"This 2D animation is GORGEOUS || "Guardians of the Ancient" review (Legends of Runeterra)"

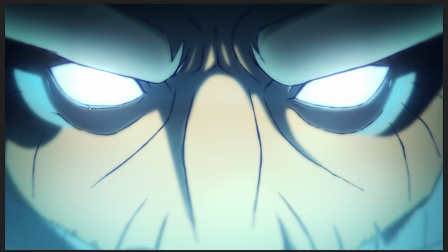We don't even get his pupils to inform our reading of his expression, but look at that. That right there. That little motion, like, as he's lowering his head with the eyes narrow ever so slightly,
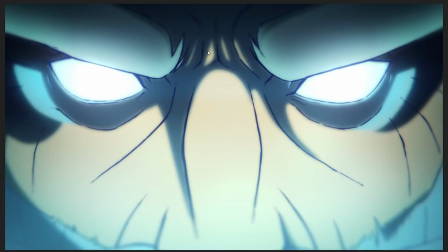and you can see his brows furrow just a little bit more, like, he kind of clenches up his forehead just a little bit more,
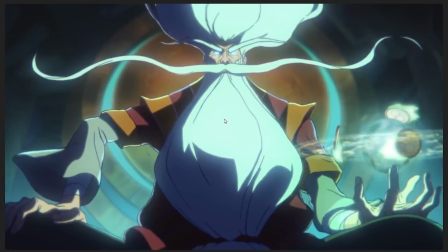that extra line, this line lengthening and deepening. You get like that sense of like he's looking just a little bit harder, right?
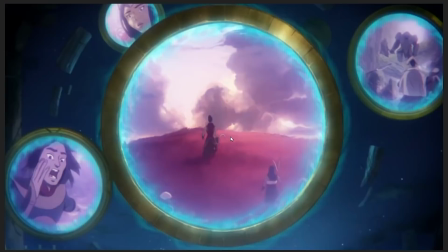Like he's taking a slightly harder look. He's concentrating a little bit more.
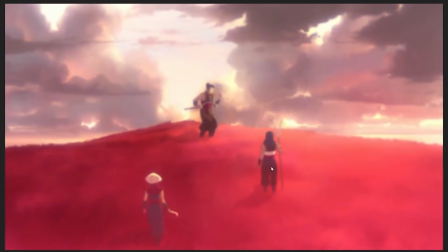As we get the next shot where we see what he's concentrating so hard on, which is these people walking up the hill in Ionia.
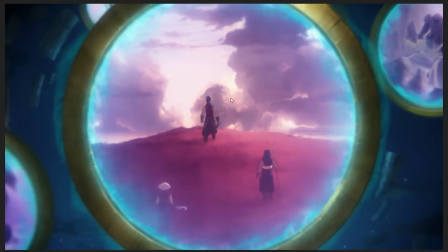And again, notice the variability in frame rate. Like the camera is moving on every frame because this is a 3D camera that's doing a 3D motion.
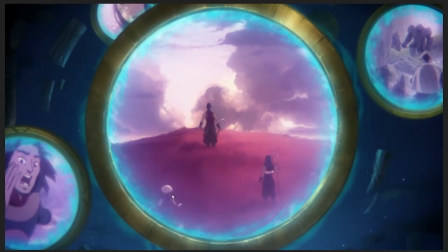These, I believe this, maybe they're not 3D animated, but this is a 3D camera essentially moving, right?
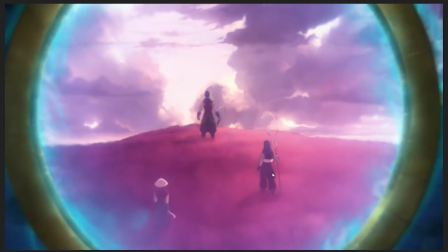So it's moving on every single frame, this movement, but not every single frame features movement from the characters.
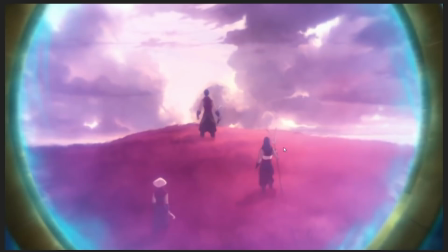And you can see here that like on this frame, this character over here moves,
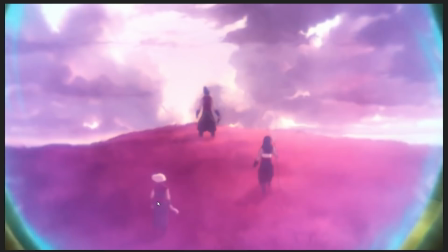and then on this frame, but that character over there moves, then this one moves, then that one moves.
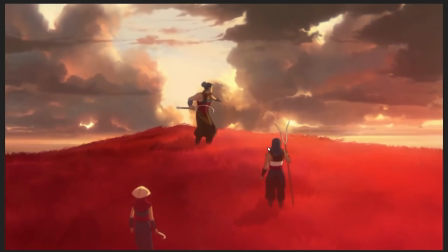And the again, every single shot, every time there's multiple characters in the screen, or every time there's multiple elements in the screen being animated,
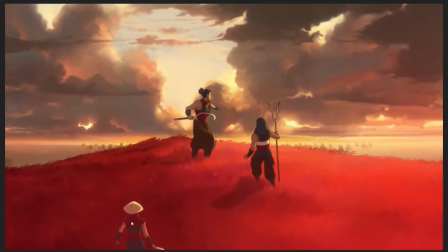you can see that characters will move on different frames.
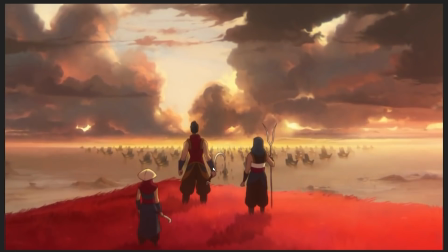Here we have the guy down here. Here we have the person up there. Constantly varying the flow of animation so that everything doesn't move on the same timing. And what you'd get, if everything moved on exactly the same timing, the animation would still look nice.
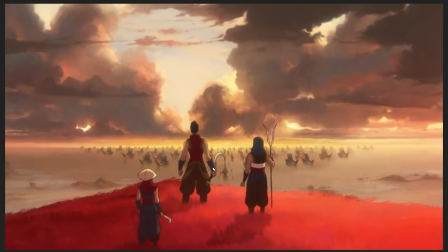Like, it wouldn't look bad, but it would look slightly more mechanical. It would look slightly more clockwork. It would look a little bit less fluid, and it would look a little bit more stiff in its expression,
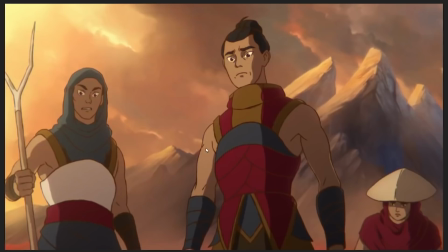because everything would be moving on the same timing, like clockwork, rather than everything having its own timing and,
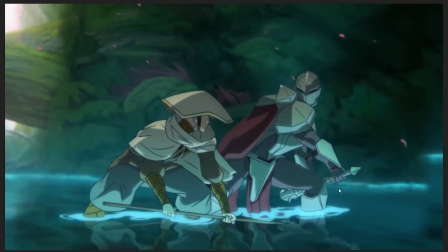like, its own sense of motion. So here's another shot that's just kind of quietly gorgeous that, like, you kind of don't notice, but once you see it in slow motion,
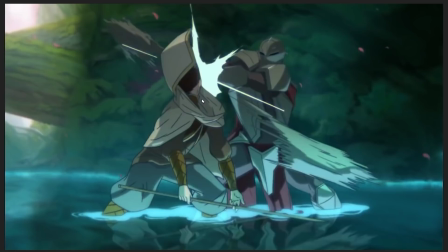which is this one, as this poor... Oh my freaking god, that's a big hit, man. Jeez. As this Noxian absolutely clocks this poor Ionian. Take a look at how he falls.
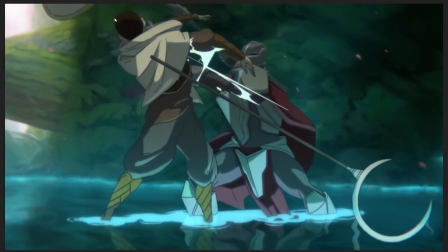Like, take a look. Like, look at that line of action as, like, he gets thrown up off his legs by the force of the blow.
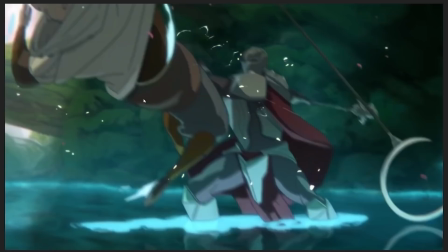So you get that line of action right there, like that curved line of action. And that curved line of action then explodes into the frame.
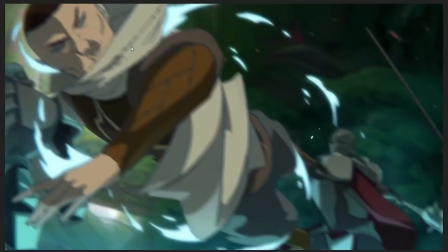Like, this thing is coming at us in our perspective, and you can see, like, his whole body just kind of twisting around, like following.
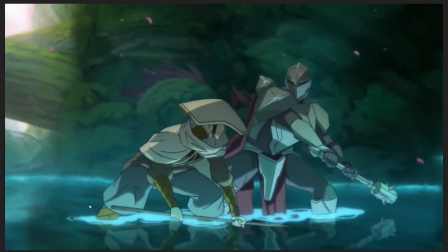So you get this curve right here,
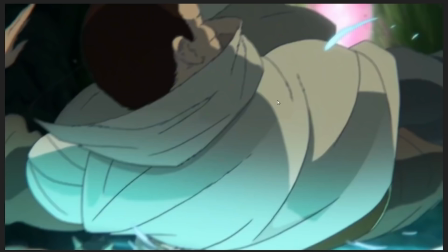like this backwards moving curve that just kind of continues into a spin that then rotates the whole character around and then lands him in, like, oh my god,
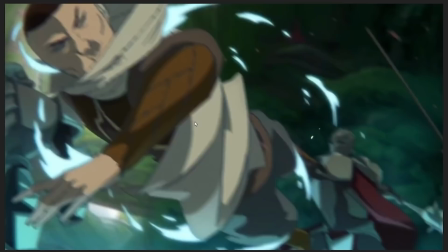it goes by so fast, right? Like, you barely see it, but, like, when you slow it down, man, that's again and again. This kind of rotating, spinning motion with a character's body,
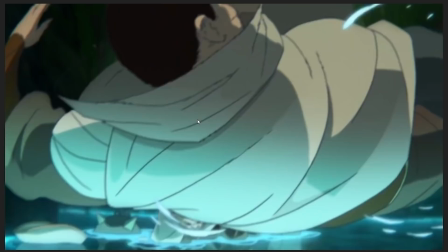it demands a lot of the animator to understand how to construct this
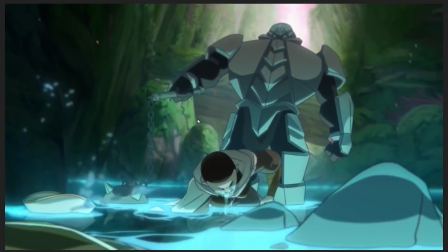so that it looks good in motion, so that it doesn't look like the character gets turned into spaghetti,
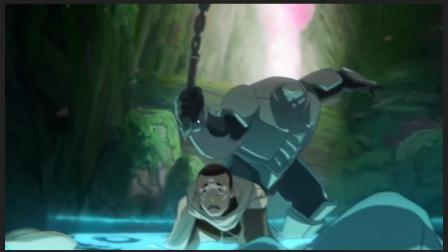but that it looks like this is like a character with a consistent physical body who's being like twisted around in an unnatural way, but not that they're turning into like rubber.
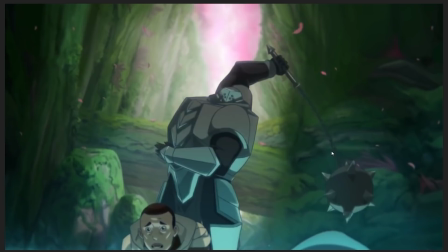And one of the ways they do that is with squash and stretch, which is not like it's not massively in evidence in this short because it takes a fairly grounded approach. Squash and stretch is a cartoon technique. Primarily, it shows up everywhere, but it's a technique that's most physically visible in cartoons.
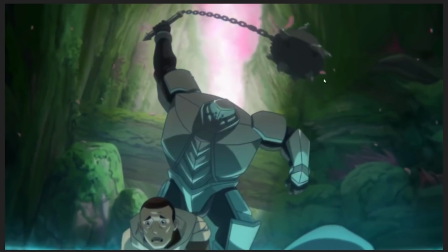And basically, squash and stretch is, look at the spike ball on the end of his flail here.
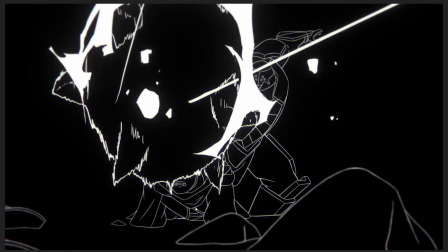Look how it gets squashed out. Like, look how it kind of distorts and gets kind of flat as he pulls it down to smack the guy on the head.
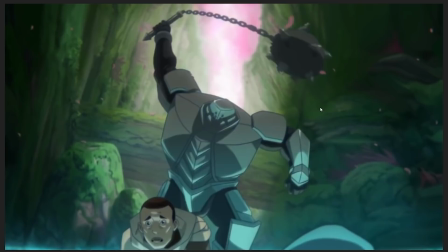That's a little bit of squash and stretch, where like the shape of the thing that's moving gets distorted by the motion that it's engaging in order to accentuate the speed and the power of the movement. That's something that you'll see all over the place in like classic Disney cartoons, like Donald Duck and Goofy cartoons.